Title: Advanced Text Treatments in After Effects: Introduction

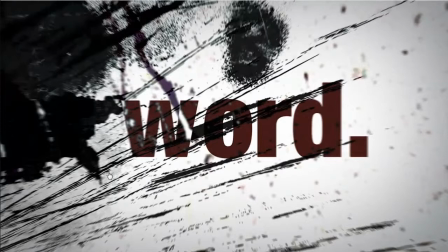(4:19)
It's using solids and masks to basically recreate characters and then animating between two sets of words so that it looks like this W is going to grow into a capital W. Now, I didn't just scale this W up because a scaled up W,
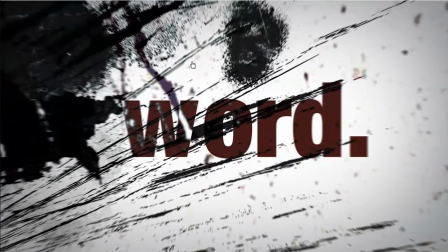(4:38)
when I was doing this, doesn't look like a capital W. It's not the same size exactly. And I'm like really weird about making it look exactly perfect.
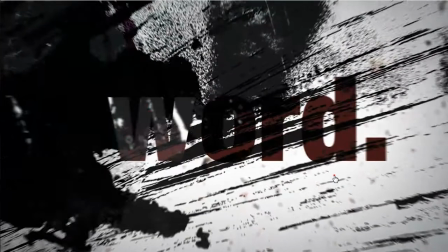(4:49)
So we're going to go over the technique and some of that kind of letter morphing as well. Bloop. You see, real simple, real fast. And then coming up again in this little thing, we have this little flip down effect where I think I take this letter right here. The next thing after this little phrase here, what is that word? Is if. And so this is going to flip down and the opacity is going to drop out on most of these. And then two of them are going to morph into the word if. Boop.
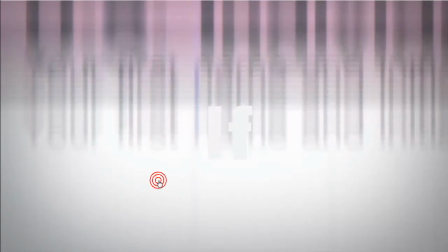(5:21)
See that? Flips down. Boom. And then we have if right there. Let me show you that one more time. Boop. And I'll slowly step that so you can see.
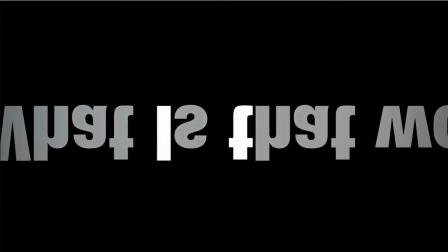(5:35)
So it flips down. And see, it's the exact same size as that right there. And those fade away while these come up and slide into the letter if.
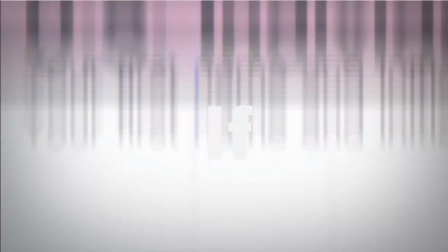(5:47)
Now, that same letter drops down here. It goes to black.
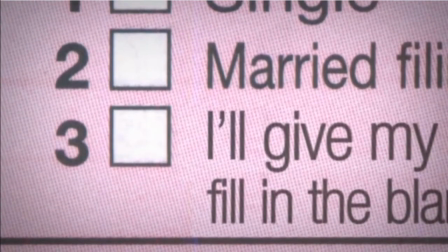(5:52)
And then out of that same exact shape, I make these two letters.
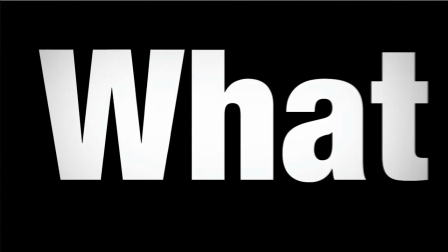(5:57)
Kind of morphs down here.
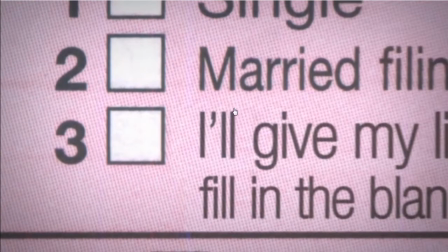(6:02)
See that? I spent a little bit of time just getting this look just right. I found this, I don't know what this form is, some kind of marriage certificate or something. I found the right font that looked bang on and kind of blurring the text and also finding the right opacity and blend mode to make this look exactly like the rest of this form,
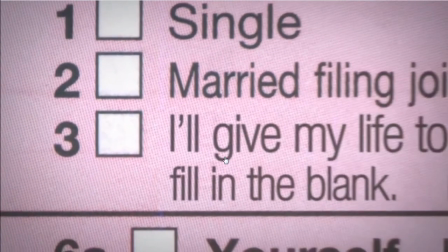(6:22)
because these words are mine. All the rest of this is a real form that I found. And the effect is that it looks, it's some kind of tax form, I guess.
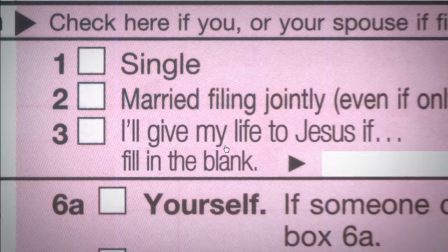(6:31)
It looks legit.
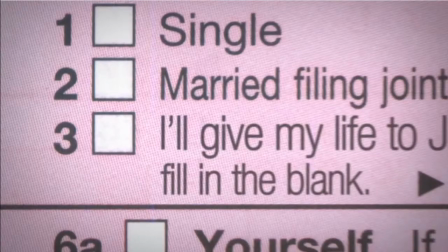(6:33)
So, but that little kind of text morph thing there is another thing we're going to look at as well, where it's actually pretty simple.
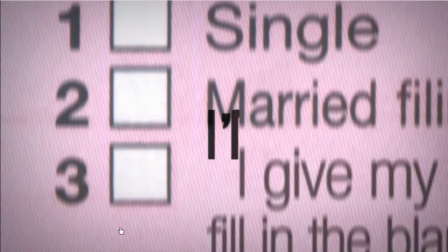(6:41)
It's just some shapes and some keyframes, but you have to do a little bit of kind of pre-planning in how you get to one animation to the other so that they don't end up looking like blobs.
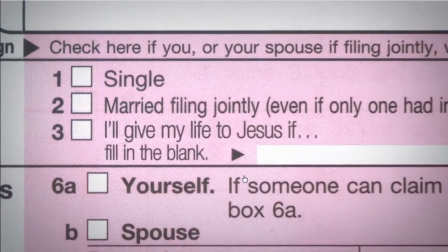(6:55)
And sometimes they'll just end up looking like blobs and you just have to deal with it.
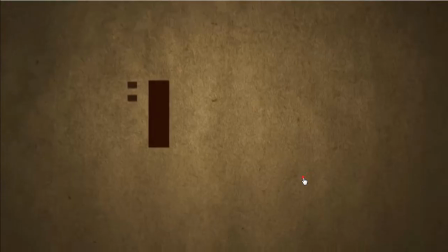(6:59)
And then this is like the only really kind of 3D shot in this whole little piece here.
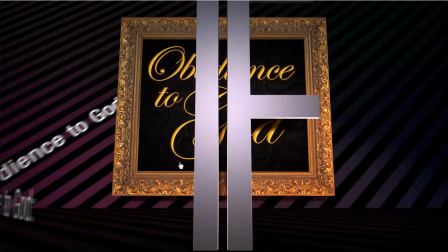(7:06)
Where we started here and have this big if standing in front of this sign that says obedience to God. And then in this back wall here, I had text look like it was sliding down,
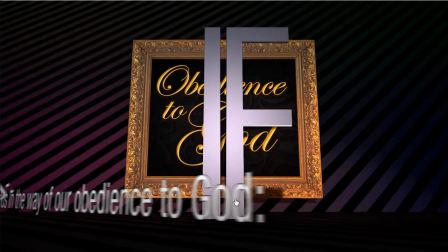(7:17)
and then it's going to slide in front of the if right there.
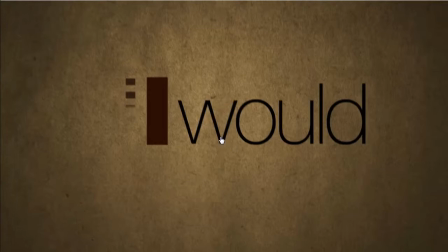(7:21)
And then right here is a whole bunch of things that are in the first part of this course where we look at these little rotation ins and these slides, stuff like that. And if you string them all together with some different font choices, some different colors, it looks really, really slick.
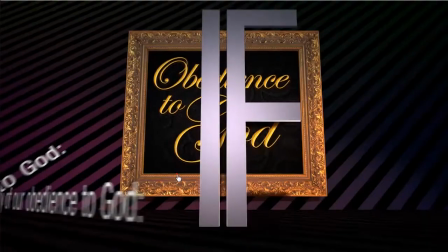(7:37)
Check this out. So we have a little rotation up there. Boom, that rotates up.
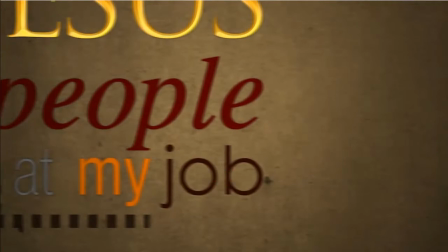(7:43)
A couple of these just pop on. Because the dialogue went so fast, I couldn't animate all of these because it was just a mess of things happening. So much stuff was moving you couldn't actually see. So I kind of punctuated this with the ones that I thought would work the best.
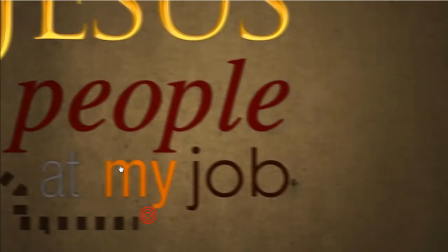(8:00)
And so these kind of slide up.
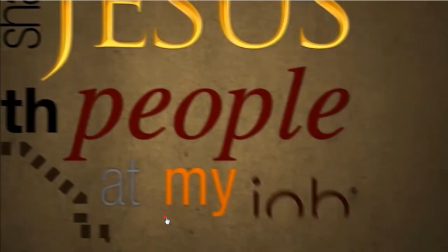(8:02)
And then right here I did something, and a lot of these things are so subtle that I'm afraid they get lost.
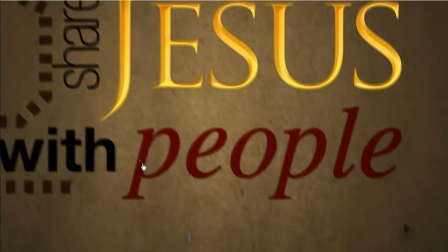(8:11)
See, this little phrase ends in, I would share Jesus with people at my job if ...
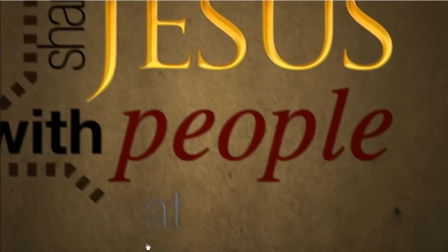(8:18)
And then out of those dots,
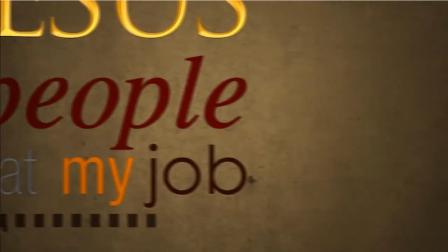(8:24)
if ...